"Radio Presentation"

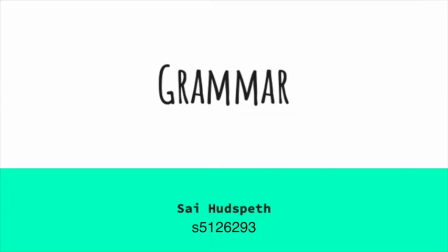So this is Sai Hudspeth, and this is Grammar of the Edit. So basically what I wanted to do was take a previous presentation that really helped me understanding the flow of editing, which I talked a little bit about in the previous slideshow that I did,
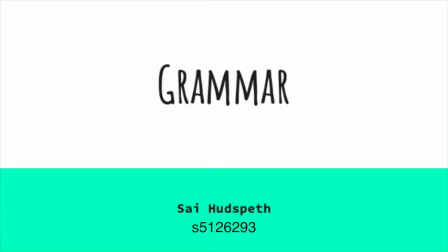which was audio mixing, and apply that to the actual editing of visual clips. So in this one, I basically reviewed the grammar of the edit, took the basic parts that I needed for interviews pertaining to my film,
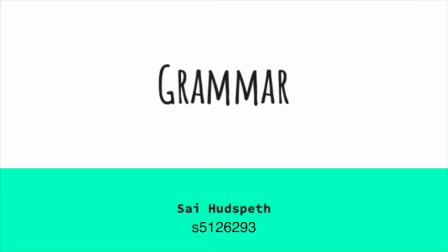and then applied it in a scenario that I think would be appropriate for both a job and my film.
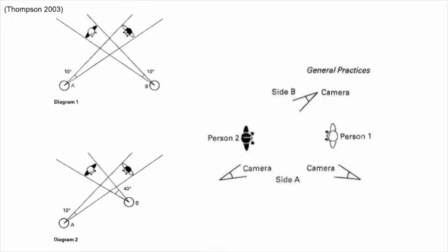So the first slide is some diagrams from the grammar of the edit. Diagram 1 basically shows where the camera should be when filming two people talking to each other.
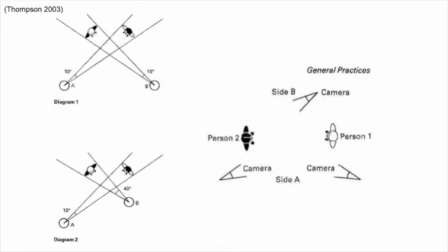Same with diagram 2. And then general practices show the angles of the cameras for a dialogue piece.
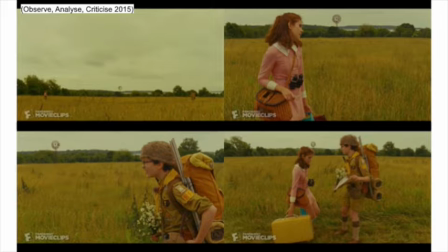We can see this in many different films, one notably being The Moonrise Kingdom, which was a Wes Anderson film. He used framing to show relative location and to connect characters to each other.
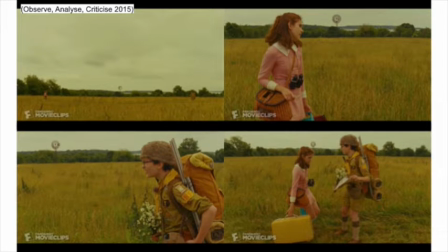In the first image, we see two people standing very far away in a field. The second, a girl talking. The third, a boy talking. And then the fourth, them close together as they walked towards each other. As we can see, it never cut to different levels on the person.
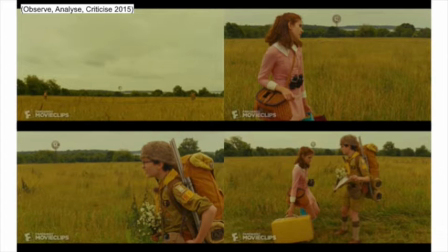It always stayed at the same level since the two characters were relatively the same size, as well as being on an equal level field. It never broke the 180 degrees rule either.
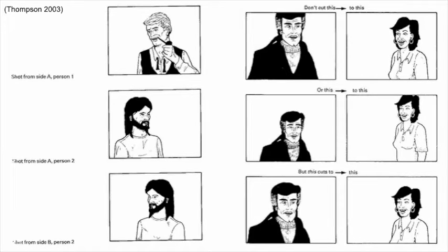As we can see in the first diagram, the person is talking to the second person, but if we cut to the third slide, it breaks the 180 degrees rule, and it looks like they are both talking into thin air.
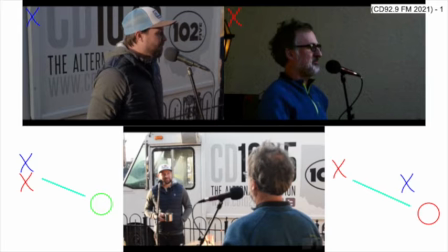We can see an example of this in CD 92.9 FM's radio station podcasts, where the host is being shot from one angle,
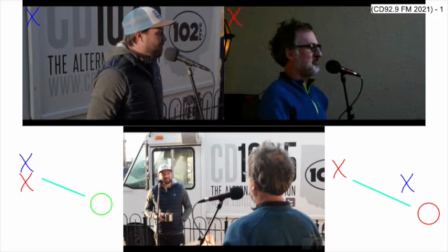but then the guest and both of them are being shot from a different angle. I drew some diagrams signifying the host and the guest, and where the camera is pointed,
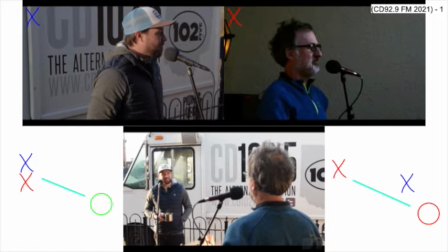and how it looks represented in a diagram of where they are both looking versus where they actually are.
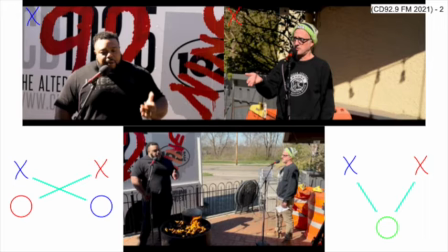I looked at a later episode in that series as well and did the same thing, this one being a step up in production where they did not break the 180 degree rule and
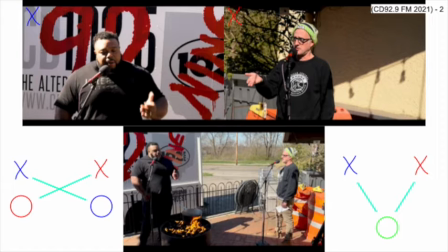actually place the cameras in the right degree, in the right amount of degrees apart from each other.
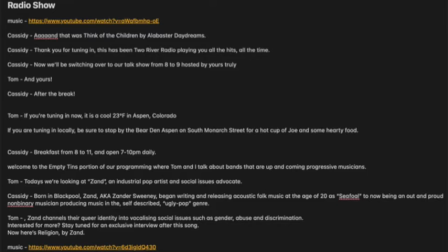My next step was to write out a small script, so I decided to set on a radio show like the one I mentioned, CD 92.9 FM. This one being called Two Rivers Radio,
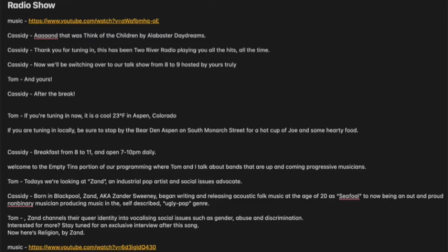and having two hosts who talk about music and host a radio show.
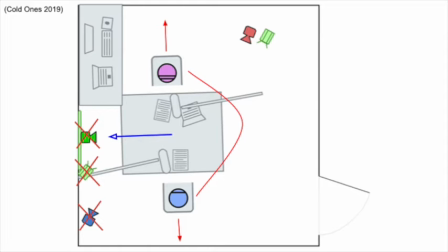I then proceeded to use shot design to design the room that they were in and place cameras and lights. I then realized that I had broken the 180 degree rule as demonstrated in this diagram I created on shot design.